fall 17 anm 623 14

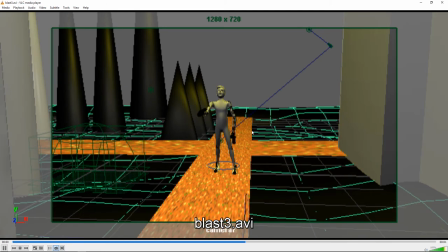24:36 There's, it looks like there's many, much too many keyframes on the hand here, the way it's kind of shaking around like that. I like that he ends up hosed looking up. If you watched the last video, I spent some time showing getting the feet to stick and see how the feet are kind of just sort of slipping and sliding around here.
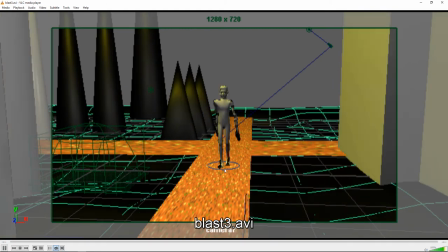24:53 So you're going to want to just move one foot at a time so it doesn't look like he's sliding.
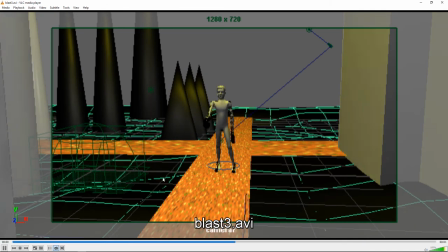24:59 So yeah, this definitely needs more work. It looks like you have some animated lights and also the ground animated. So you're probably going to want to take any keyframes off the lights or the surfaces because that's a little bit distracting. and maybe work on the camera angle, get something a little closer.
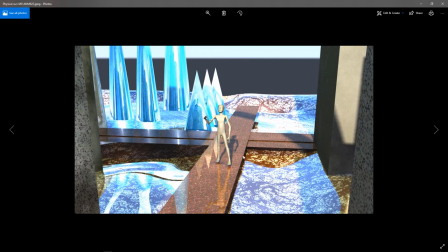25:17 You got this render going, which is interesting, it's good. It's a bit busy, I would say, with all these kind of reflections and really bright areas and high contrast textures and stuff. So I would try to tone back some of the textures, you know, not have things quite so bright and quite so contrasting,
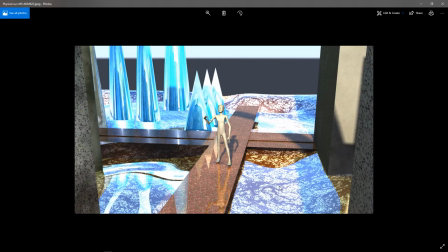25:36 quite so busy, because it's sort of, the eye gets, You want the audience to really focus on the character, on what the character is doing. The highest contrast point in the scene is right here, where you have this sharp point and something nearly black and something nearly 100% white.
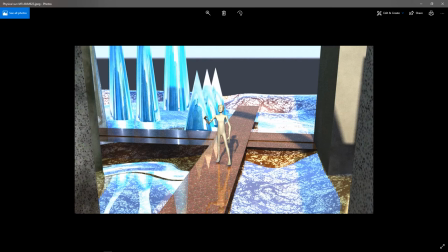25:55 And you have these very saturated colors here, and these high color contrasts between this sort of brown and this yellow and this very busy texture. So all of those things are like, it's such a busy image that it's distracting from the character so I think a lot of those things you know reduce the brightness reduce the contrast
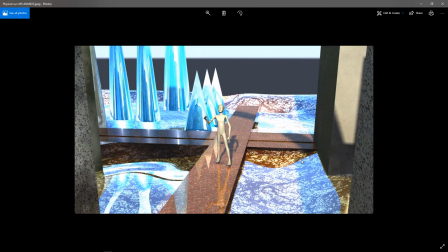26:13 and really tone things back to to not have such a busy high contrast background image because it's distracting but the render itself the way you got the physical sun inside or sun and sky to work is good but I mean the animation has
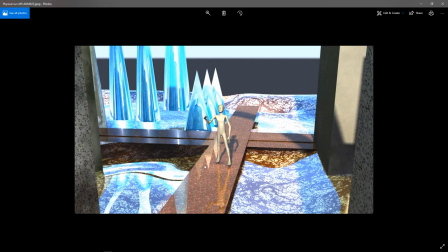26:30 a really long way to go I think I would have liked to see to see you much further along at this point in the class of the animation and And so, yeah, I would try to keep working on that and see if you can improve it. And just get, you know, get a few more poses in there.
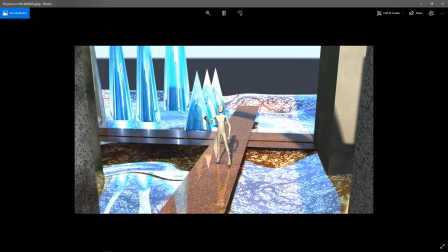26:44 Get the feet to stick. Make sure you're only moving one foot at a time. All that stuff. Next up is Jose.
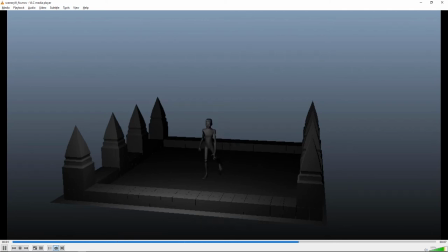Okay, so it's good that you got beyond just those first couple poses. I think the big thing to fix is the timing.
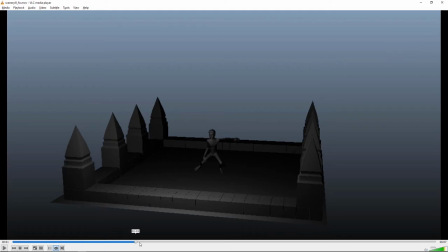27:07 Because there's this long hold here where we're, you know, what do we add? about, you know, we're almost a third of the way through your animation before he even starts to move. So I think, you know, you can hold it for a moment, but don't hold it for quite so long. And this standing up feels a bit slow, so I might speed that up a touch.
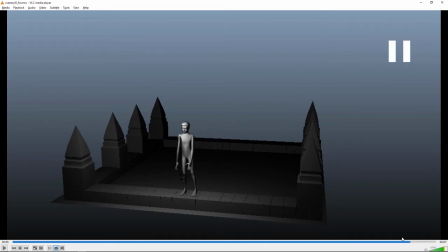27:27 But then these steps look a little bit abrupt and fast, especially those couple at the end I think need to slow down where you've got like this. It's like, also you have both feet moving forward at the same time. really make sure one foot is stuck while the other one's moving.
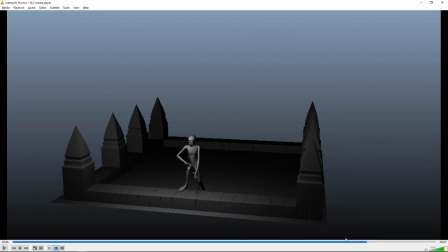27:45 I mean, I think this pose has some potential because I do like the way he's resting his hand on his knee to help push him up. But I think the timing of it's much too fast because you're going, you know, this is like one frame from here to here and that should be like, you know, like at least five frames or something,
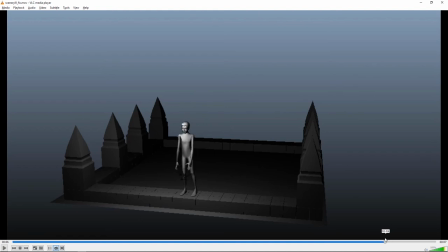28:02 you know, to get from there to there. And then that's pretty quick here. That's just, you know, three or four frames there. And I think that could be really slowed down to 15 frames or something, you know, it really should be much slower, it's just that looks way too fast, especially those last couple steps looks really rushed.
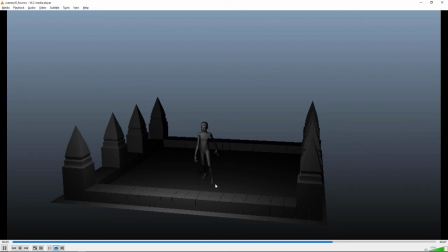28:21 So I think, you know, adjust the timing of that stop, and there's some other stuff you can kind of clean up on that walk-in. I don't know if it's intentional, it looks like he has a limp, so if it is, then well done putting the limp in there.
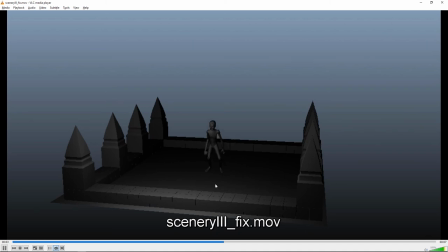28:34 I think you can work on the camera, I mean, I don't think you need to be this wide and And certainly I don't think you need to stay this wide. So you might start with a somewhat wide shot, but probably not this wide.